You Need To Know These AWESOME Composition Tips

Hey creative, this video is about composition and art. This is the rule of thirds, this is the golden ratio. Okay, bye. But wait, there's more.
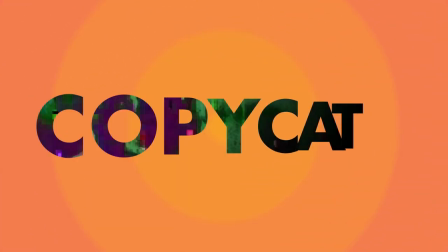10s
Hey, I'm Sonia and Copycat is a YouTube channel where I teach as I learn about artistic growth in motion design.
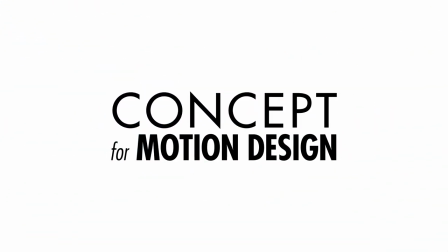17s
This video series is about concept for motion design. Yes, yes, I have been lied to. Composition is not only about the terribly mysterious golden ratio. That's not even the biggest part. It's like everything has finally clicked Well, thankfully there are a few kind souls who talk about the real deal The last video of this series was about the creative process and in this video I'm going to talk about the principles that make a good composition Then I'll show you how these principles are
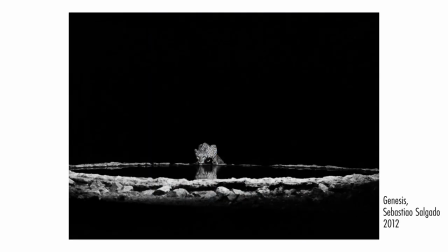50s
put into practice in some contemporary masterpieces Guys, I am so excited.
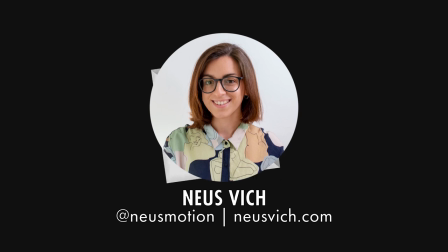55s
Neos, a motion designer from Barcelona, sent me her showreel. Stick around till the end to check it out. Composition creates subtext. When you arrange elements thoughtfully, it tells a story. You guide the viewer's eye towards the thing you want the viewer to focus on, which emphasizes the message you want to communicate. In order to catch the human eye's attention, you first have to define a focal point. and here are some of the things you can apply to this focal point. Tonal contrast. When the color tones are highly contrasted, it instantly draws in the eye. Example, black, white, black, white, black, white. That's just how it is.
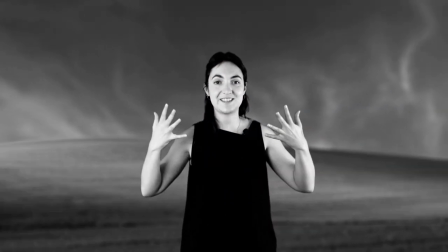96s
If I put a black and white filter on, this is still the most contrasted. Everything else is mid-tone and grayish. Sharp and hard edges or areas of high complexity are also interesting. Again, you're still looking at me right here. Complexity. Since we're talking about moi, the human gaze is also very recognizable in the frame. The first thing you look for is another person. We search for connections with other humans.
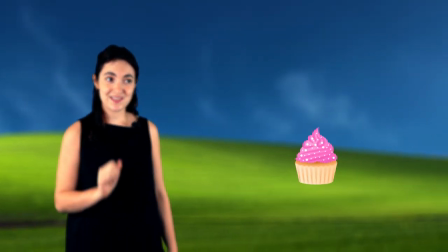124s
However, if I'm looking at something else, my gaze directs yours. Intersecting lines also stand out, as well as anything that's different in a scene so again with this background of the horizon the horizontal lines intersect with my standing figure another good trick is to use very few bright warm colors
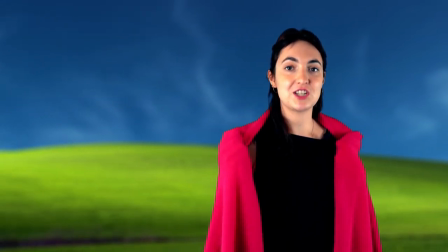148s
and this works especially well if the rest of the composition is a complementary color while guiding your viewer through a story think about supporting elements the eye follows interesting form and spatial depth.
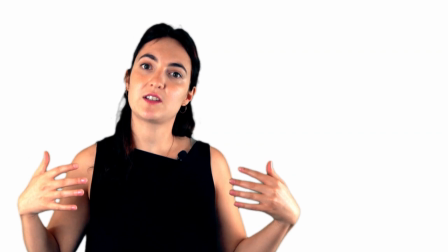162s
When you're making a composition you can't just have the subject, otherwise it would be obvious and look empty. Fill in the space with elements the eye doesn't prioritize. The eye passes over similar colors, soft edges, and low tonal contrast.
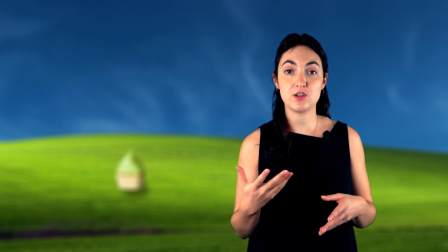177s
You can have elements in the composition that aren't obvious at first but you can make them stand out but by not blending them into the background. Now last but not least, placement. This is the principle that is best known, the rule of thirds and the golden ratio.
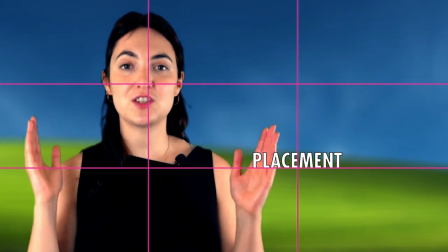195s
The rule of thirds is pretty straightforward. You split the frame into three parts horizontally and vertically.
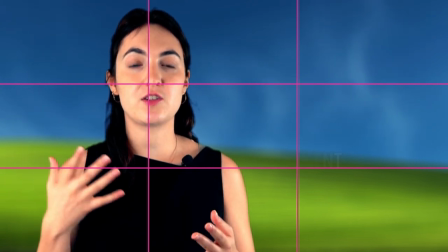201s
Placing your elements on these axes creates tension and makes the composition more dynamic.
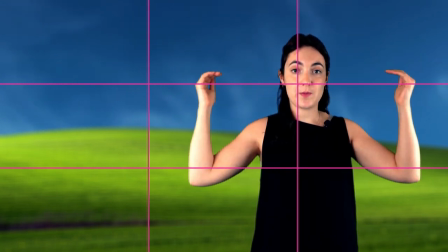207s
See for my videos, my eyeline is always on the upper third of the horizontal line and sometimes
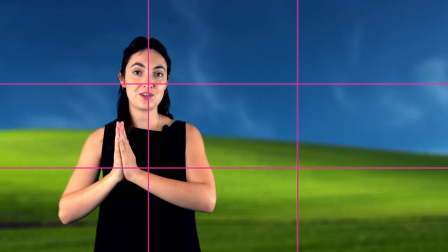213s
I'm on the left vertical line or the right vertical line. I'm never in the dead center. The golden ratio is a study of proportions so I'm not going to get into how to make
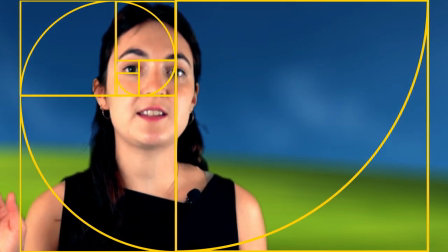226s
a golden ratio but the spiral it creates is present in some patterns in nature.
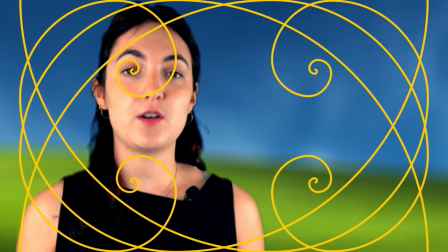232s
In a frame, you can get four golden ratios. And that, my friend, is how I have my super grid.
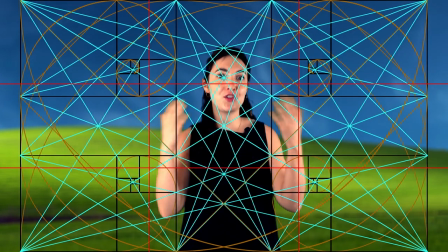242s
It has the rule of thirds, the golden ratio, and all the diagonals from the important points.